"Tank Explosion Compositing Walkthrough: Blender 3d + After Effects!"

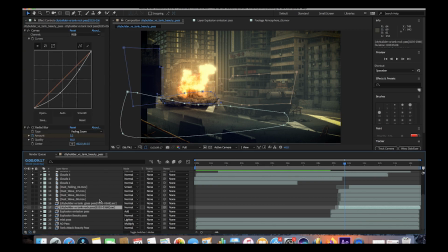8:27 All right, so the next two passes that we added to our scene here were some debris fields created inside of Blender utilizing the Chaos add-on. As you can see here, we have a rock pass and a glass pass, and we've done some basic masking to kind of isolate their elements in the scene a little bit better so they don't overlap with the
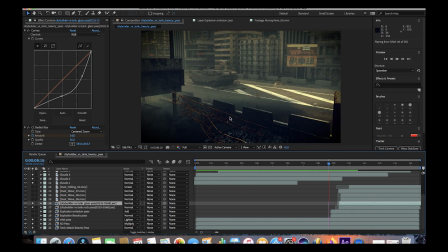8:43 tank and as you can see here when we play through our simulation those debris fields
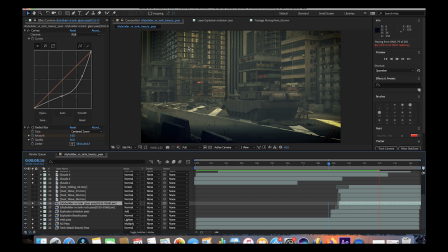8:49 on top of our original rigid body simulation just kind of add a little bit more realism to the explosion itself and once we add the explosion
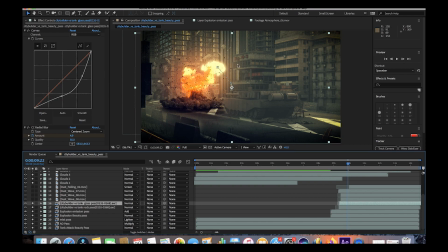8:56 back into the composite here you can see that all of the different debris on top of the original explosion definitely helps sell the effect a little bit more and as you can see we've also added some effects to the rock and glass passes we've adjusted the brightness of our rock pass with the curve setting.
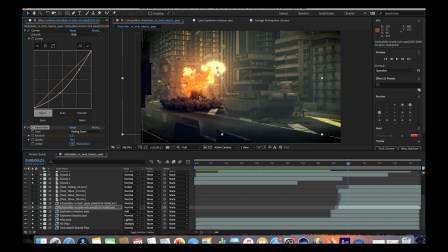9:12 We've just brought the brightness down a little bit and we've also added some radial blur to the rocks as they blast out as well and we've done the same thing for the glass pass. Also keyframing the amount of blur to be higher during the initial part of the blast and then come down near the end of our explosion. And just for the sake of this tutorial as you can see here this is our explosion without any debris fields.
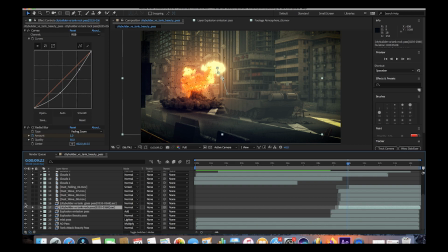9:32 Then we're going to go ahead and add the rock pass and then on top of that we'll add the glass pass just to bring everything together. And yeah, after that, essentially we added a bunch of live action stock footage here. So we added some dust wave effects under the explosion here to kind of blend the explosion into the scene a little bit better.
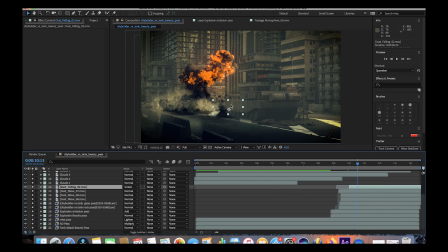9:49 We've also added a little dust falling effect here by the tank. As you can see under the corner of the tank here, just add a little dust falling effect. Pretty subtle, but just kind of a nice little element to add there. And yeah, I just added a whole bunch more dust effects.
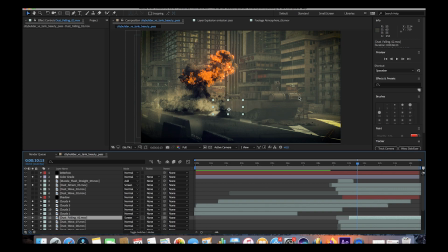10:03 I added a little dust at cam effect to hit the camera right after the explosion. and then I added another dust wave behind the tank here to kind of create a sense of recoil even though the tank should actually probably move. I didn't actually animate the tank moving when it shot so I did want to just add a little bit of dust behind the
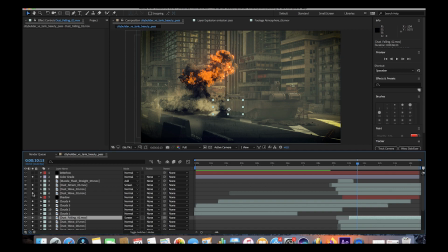10:19 tank to create a sense of recoil and then again just some more dust waves to composite everything together. Finally we also added of course our muzzle flash for the tank itself so I'll go ahead and show you guys what I did there.
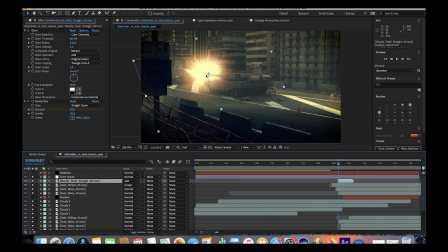10:30 As you can see here when we turn it on pretty much a basic just stock footage muzzle flash, and we've added some glow and radial blur to just kind of blend it into the shot a little bit. And yeah, there's a little bit of smoke at the end of this muzzle flash, which also helps kind of blend everything together.
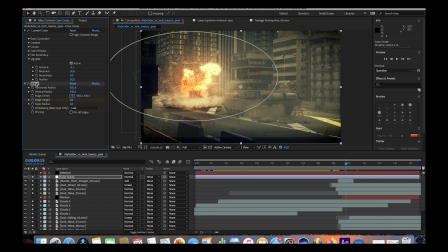10:45 And finally, in addition to our color grade, we've also added this bulge effect keyframe to kind of warp the footage right when the explosion goes off. It kind of adds a shockwave right when the explosion occurs and right before the dust hits our camera.
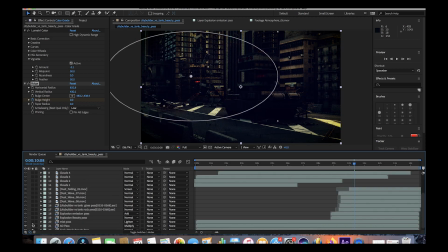10:58 And I'll go ahead and show that without any of our explosion pass here. The kind of shockwave that it adds.
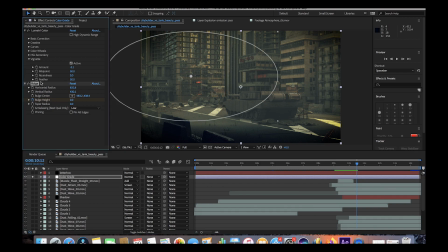11:06 And that's just a basic bulge effect. Just keyframe the bulge height to increase right when our explosion starts and then decrease back down to zero right when the dust hits our camera.
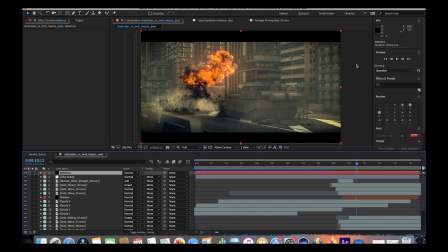11:15 Finally, we just added a basic letterbox on top of our footage for that widescreen look and got this final composite.
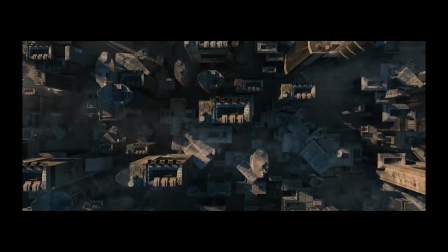11:21 Anyways, guys, that's it for this video. I hope it was helpful. As always, feel free to leave any comments if you have any questions or suggestions in the comment section below.
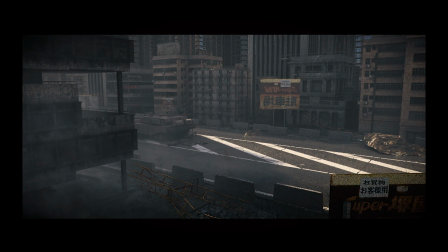11:27 Let us know what kind of videos or tutorials you'd like to see next and we'll be talking about more of the concepts inside of blender that We use to create the scene so stay tuned for those videos as well,
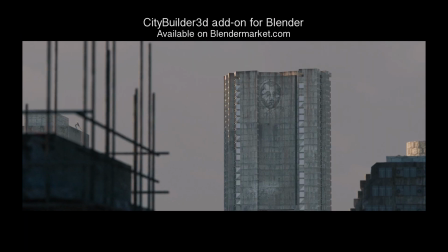11:36 and I'll see you next time